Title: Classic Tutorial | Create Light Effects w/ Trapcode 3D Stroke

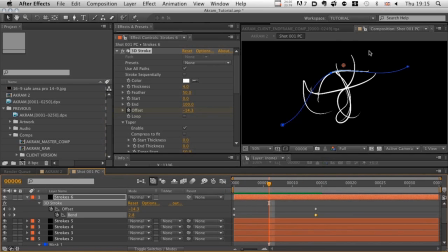[20:43]
So actually, we're using the fact that the bend function kind of squishes lines in towards the center of screen as a benefit here, because we want these lines to be kind of contained within a sphere. And so by cranking up the bend a little bit, we're actually pushing these lines into a more central position,
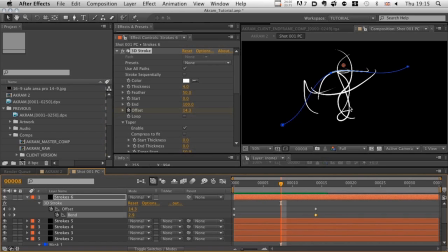[21:00]
kind of keeping them contained in this sphere-like shape, which is precisely what we want. What I want to do with these actually now is I want to offset them all.
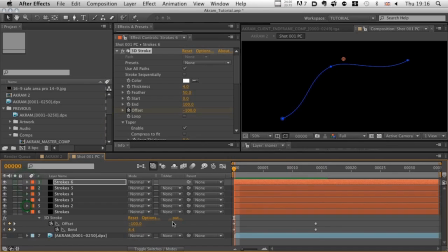[21:12]
So I want them all to basically, let's say, come in every sort of, I don't know, 4 frames or something. So what we can do is just literally hit our page down icon,
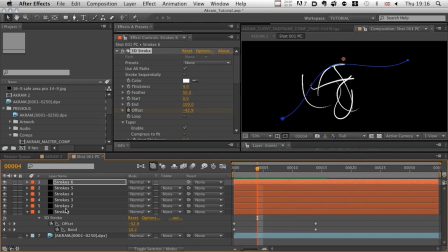[21:27]
page down button, 1, 2, 3, 4, hit our layer that we want and hit our sort of, you know, our square open bracket key to push that in line, 1, 2, 3, 4, and again, 1, 2, 3, 4, and again, 1, 2, 3, 4, and again, 1, 2, 3, 4, and for one final time, there we go now.
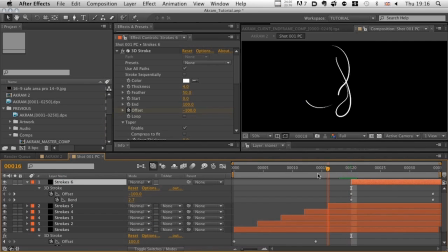[21:47]
There we go. We have actually got every line now overlapping, and it's still contained within our original opening shot duration.
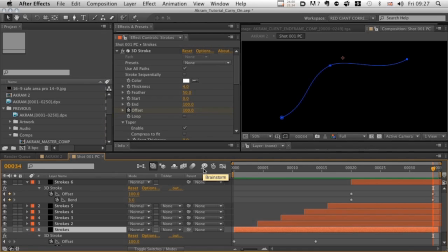[22:02]
Apologies if you've just seen the screen jump there slightly. What I've actually done is started the rest of this tutorial on the following day, so I'm trying to continue exactly where I'd left off.
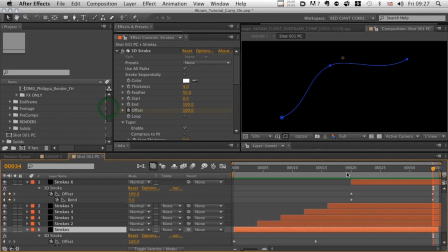[22:16]
Okay, so what we want to do now is we want to take our pre-comp shot 001 PC,
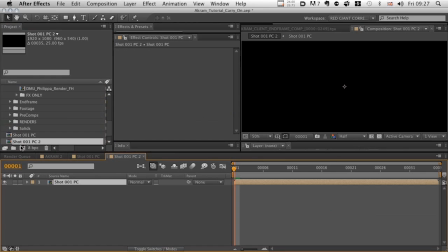[22:22]
we want to drop that onto our create new comp icon in order to pre-compose it inside another composition. Let me just move those lines in the center of the screen there for you. And what we want to do is we want to add a bit of pseudo 3D-ness to these lines.
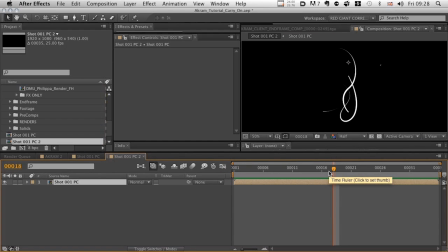[22:37]
Effectively what I want to do is indicate that they're inside a transparent sphere, if you like. Now, the simple, easy way of doing that is within our effect controls panel, control click, go to distort, find our bulge function, and it brings up this little circle here.
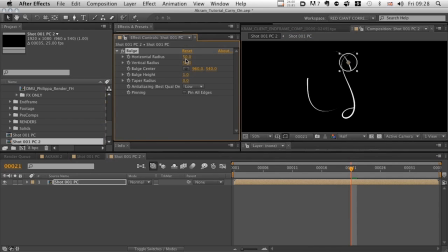[22:56]
And what we want to do is increase the horizontal radius and vertical radius in order to increase the size of the circle, which is in fact the area in which the effect will be applied.
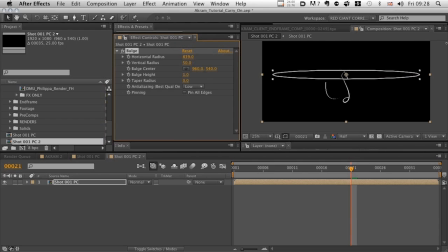[23:07]
We want to increase that to go across all of the lines that we see in our composition. Move our center here, and you can see they're bulging out already, so hopefully you can see it. Let's zoom in a little bit for you.
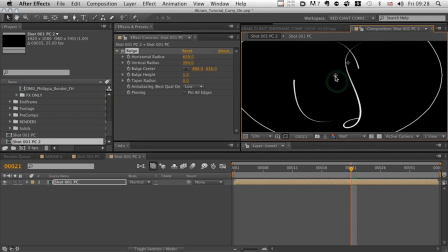[23:23]
You see how they're basically being bulged by the effect. That's exactly what we want to do. What we want to do is mess around with bulge height a little bit.
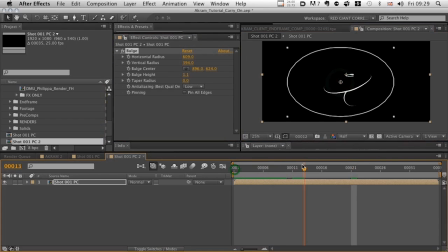[23:34]
There we go. So now, do you see they've got, let's just zoom in again for you,
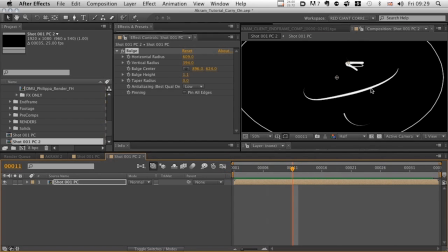[23:40]
do you see that they've got just a little bit more of an indication of sweeping around a sphere, perhaps?
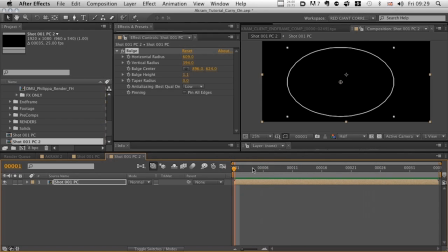[23:46]
I just think it's subtle, but that's, you know, we're in the business of subtlety, I think. I like that. I think that adds a little something to those lines. You can see, you know, the way this is now curving around, it's just, I think that just really helps.
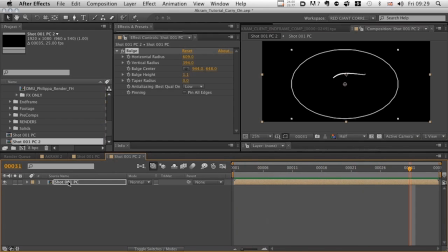[24:02]
But I don't want to stick with just one layer. I want to duplicate that layer, and I want to have a front and a back. So why not rename these front, rename this one back. And one of the reasons why I've used the bulge function, not the spherize function, is bulge can either come towards us or push away from us.
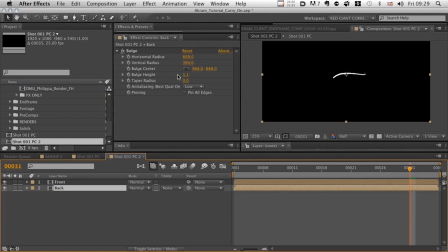[24:20]
The bulge height can go into minus figures. So let's solo our back layer and let's push our bulge height back to, say, you know, around about 1.1. And let's just have a quick look at that.
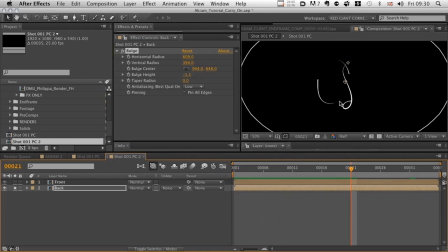[24:36]
So it's basically given us, you know, they've got smaller, they've been pushed, you know, effectively, they haven't been pushed further back in space in any true, real 3D way, but, you know, they appear to have been pushed back in space. If we add them together, you can see the difference.